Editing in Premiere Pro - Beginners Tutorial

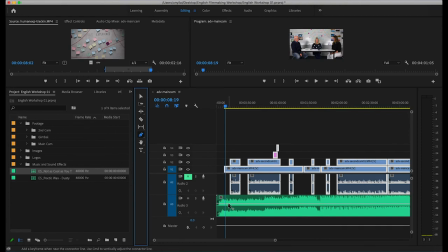981s
And that is basically, once I add an anchor point, that allows me to pull the audio clip either up or down, and I can put in multiple anchor points throughout the entire audio clip for fine adjustment of volume throughout my entire audio clip.
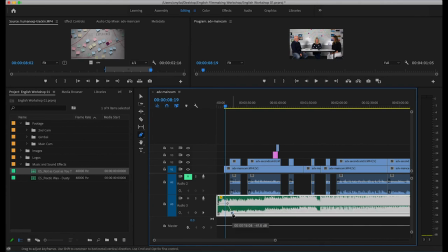998s
So I'm going to drag this down because I want that to fade in, or in this case, fade out. So in the black space right now, if I play through it, the audio level will be quite normal.
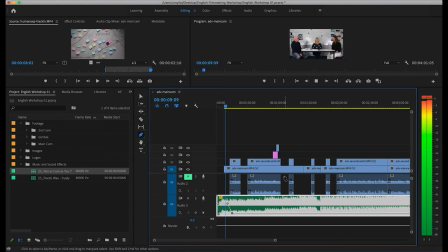1013s
And then once the video clips start to kick in, you can see that I have pulled the anchor point, the second anchor point down, which will bring the audio level down, because I don't want that to compete with the audio that is coming through my talent there.
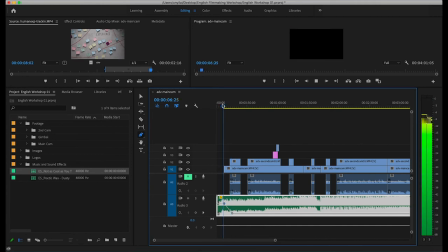1030s
Okay, so you can fine tune it. You can zoom in to your audio clip with both the scroll bars, and you can really control the entire process of changing the audio level.
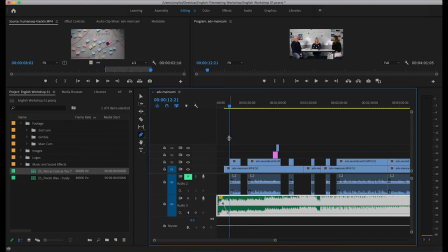1044s
So this is again with the pen tool and clicking on the white line, as you can see throughout this clip, and you can adjust every little bit, and I can add in more anchor points over time if I need more control over my clip.
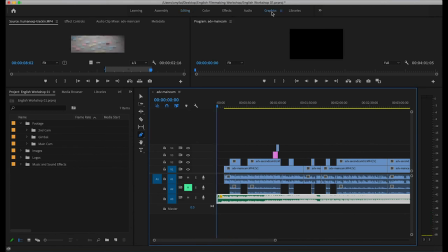1061s
So in this next process, I'm going to head over to the graphics tab right at the top there next to audio.
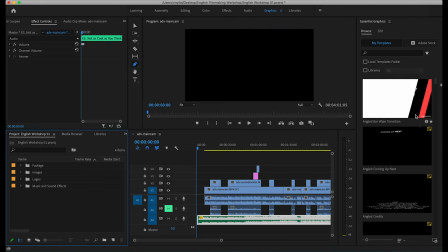1067s
And then we're going to add in our title. So this is going to be our opening title just to introduce the video.
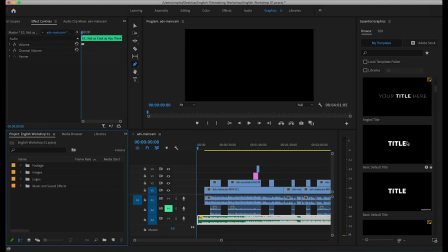1075s
And in Premiere Pro, they've actually got all these templates that you can use. They're called My Templates, and it speeds up the entire process if you just want to add in some basic titles. So what you can see here is that I've clicked, held and dragged the clip
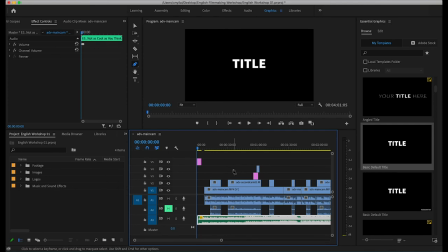1091s
right at the beginning of my project, and it's highlighted in the pink there, and it's ready to go. So you just double click with the selection tool to change the title.
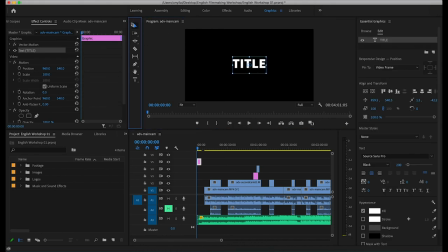1103s
So I've got my selection tool there, V for the shortcut, and I just double click on that template that I just dragged into my project, and I'm going to call it English Advanced, and you can change the font and format the font on the right hand side there,
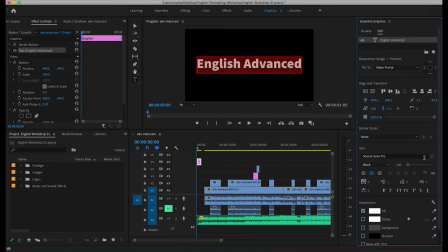1123s
the size, the different, you can change the font there, you can make it thicker.
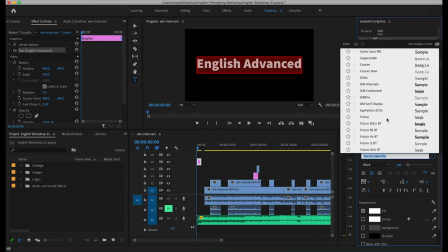1129s
So in this case, I'm just going to add a little bit of style to it, choose my favorite font, which is DIN Pro, and for the advanced, I'm going to do a little
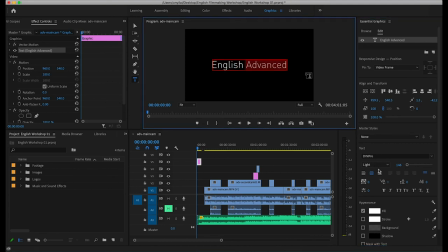1140s
a bit of formatting, make it a little bit smaller first to begin with, and then add medium or bold, so there is a little bit of difference between the two words, English and advanced. Little tip there with the typography,
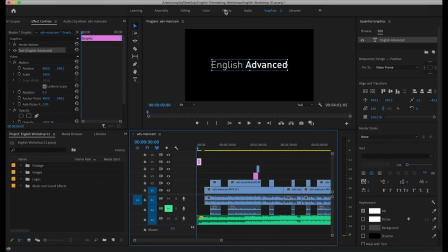1154s
formatting certain words that you want to emphasize with bold really makes a difference.
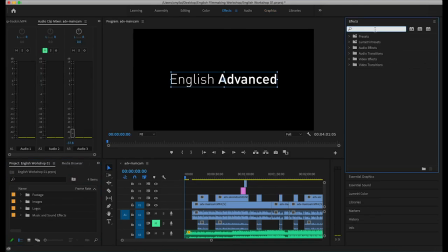1161s
So we're now going to move into one of our final stages, and that is to add some really simple transitions. So I've typed into the effects panel, so now we're in the effects panel, and I've typed in dissolve. So dissolve is similar to what you would normally recognize as fade in and fade out.
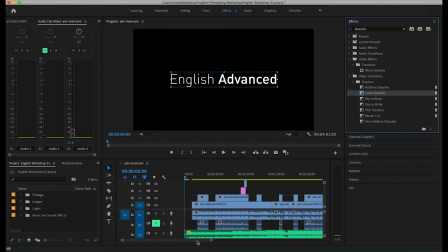1180s
And again, it is a very simple process. You choose the video effect that you want, and sometimes you can also choose audio effects. So I'm gonna add a cross dissolve onto my title. So now it fades in instead of suddenly appears.
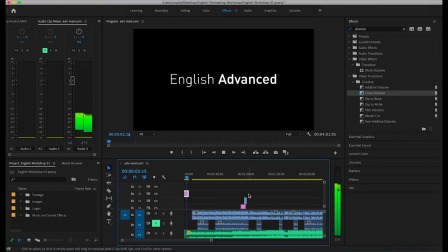1194s
So there we go, have a look at this. It fades in, and I could also add it to the end of the clip so it fades out. And you can do that with all your different clips where you wanna add in a simple fade in and fade out, keeping in mind that my title is currently sitting on video layer 5.
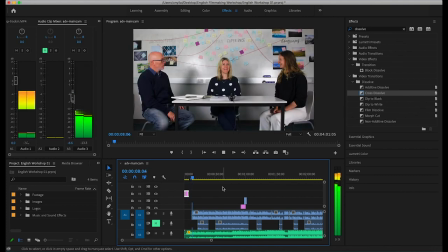1210s
So it's all separated from my original footage, my B-roll and my images. They all sit on separate layers, so there's a clear distinction between which part of the project I am working on. So really pay attention to which layer you are on.